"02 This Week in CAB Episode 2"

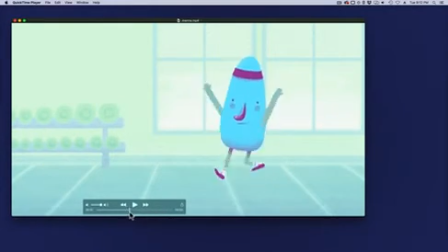So it's always best to take care of those little nitpicky things sometimes, just to make sure your character is as locked in as possible. But this is an awesome jump. Like I said, I love this pose here midair. Really changes up the jump.
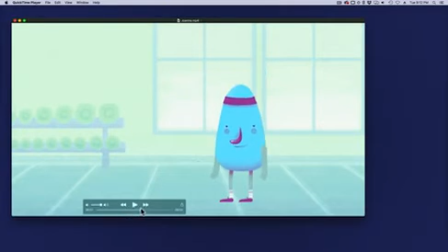It gives it a nice feel to it. Excellent job.
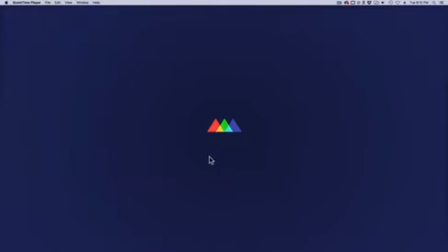Next, we'll take a look at Michael's.
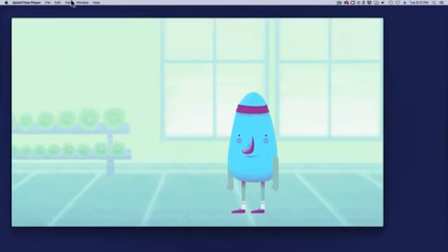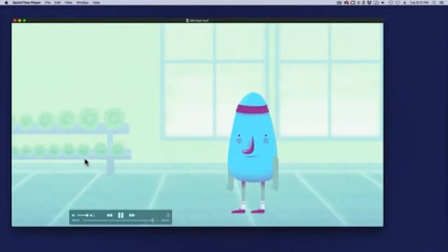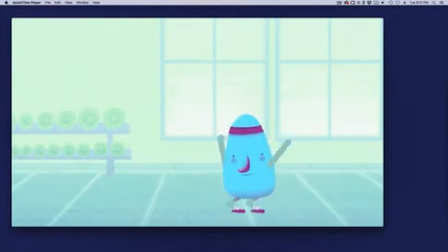And here's a good example of one that's even more floaty than the previous examples we just looked at. But again, that's not a bad thing. Nothing wrong with that. Just gives Stretch a little different feel to it. Like I said, maybe this guy is a little bit lighter.
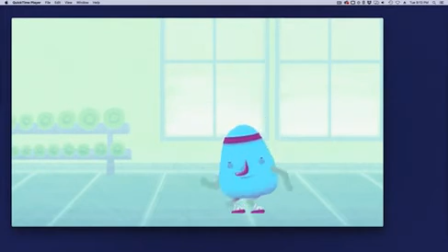Maybe his weight isn't as dense as a couple of the other examples we saw, so he can kind of hang in the air a little bit longer.
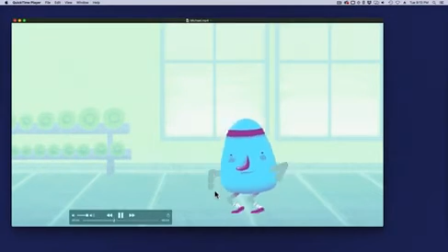But I love the anticipation on this guy. He kind of squats down. You can really see him kind of building up that energy.
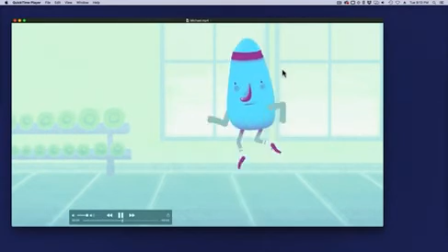Kind of has a little bit of a continuous movement as he's, squatting down and squashing down a little bit before he springs upward into his jump.
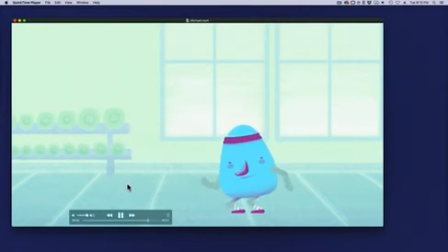But this has a really nice softness to it. But like I said, nothing wrong with that. Just a completely different feeling to the jump, which is really cool.
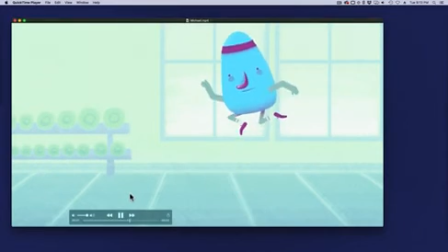So I like this one a lot. Again, all the fundamentals are there. Feet are nice and locked down on the push off.
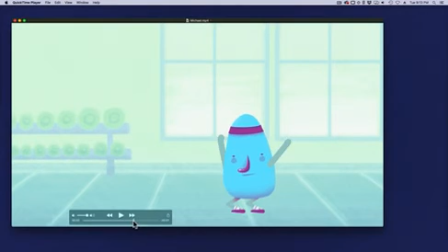It just has a little bit more floaty feeling to it, but it comes down nicely. So that's excellent example.
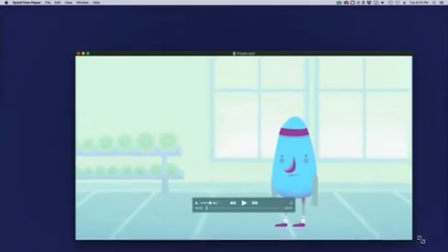And finally, we'll take a look at Priyanks.
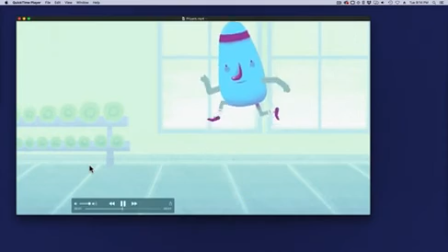So I wanted to show this one because in this case,
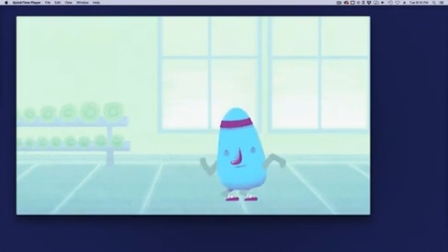this jump is a lot more forceful, a little quicker, not as floaty in the air. So this is a great example of how you can change up your jump just with a couple of small timing adjustments there.
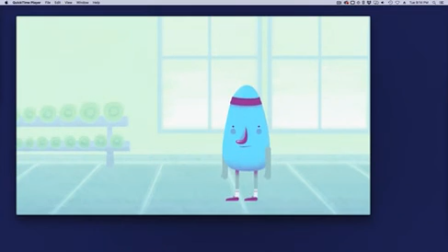It's very similar to the other jumps, the same basic type of form. You got the basic casual jump going here, but there's a slight different timing to this one, so it gives the character. So in this case, stretch feels a lot heavier than, say, what we just looked at with Michael's.
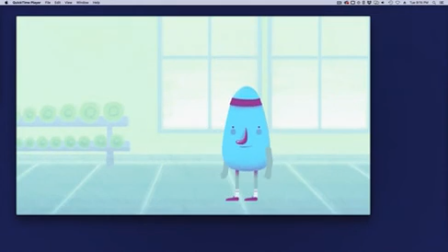This guy feels a little heavier because he doesn't stay up in the air as long, and he comes, descending down to the ground a little faster, and he really powers down into that landing squat. So this has a completely different weight to it, but again, totally cool.
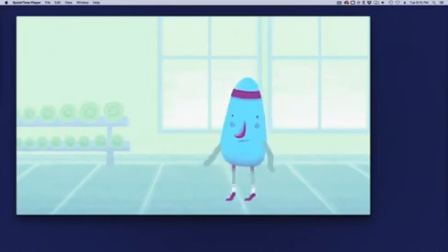Two different type of jumps, but they're both excellent, and they both work very well, and they both speak to different body types
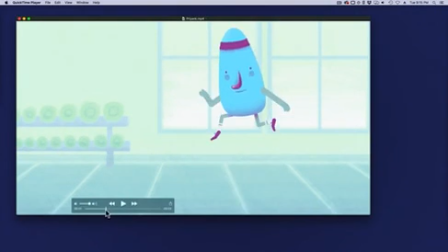that each animator gave to their characters, which is what you want to do, is what you want to think about. Establish that type of stuff before you start tweening. Figure out what type of character you have, and what type of body he has, and how much weight he has, and let that inform your animation.
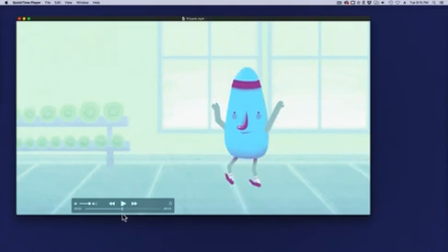So this is, again, like I said, this is a nice casual basic jump, but because the timing is slightly different in the air and on the landing, it just gives that character a completely different feel to it, but it still works very well. So great job, everybody.
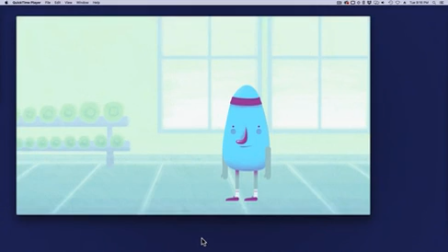I love these jumps. A lot of great stuff coming through. Keep working hard. Keep working on those jumps.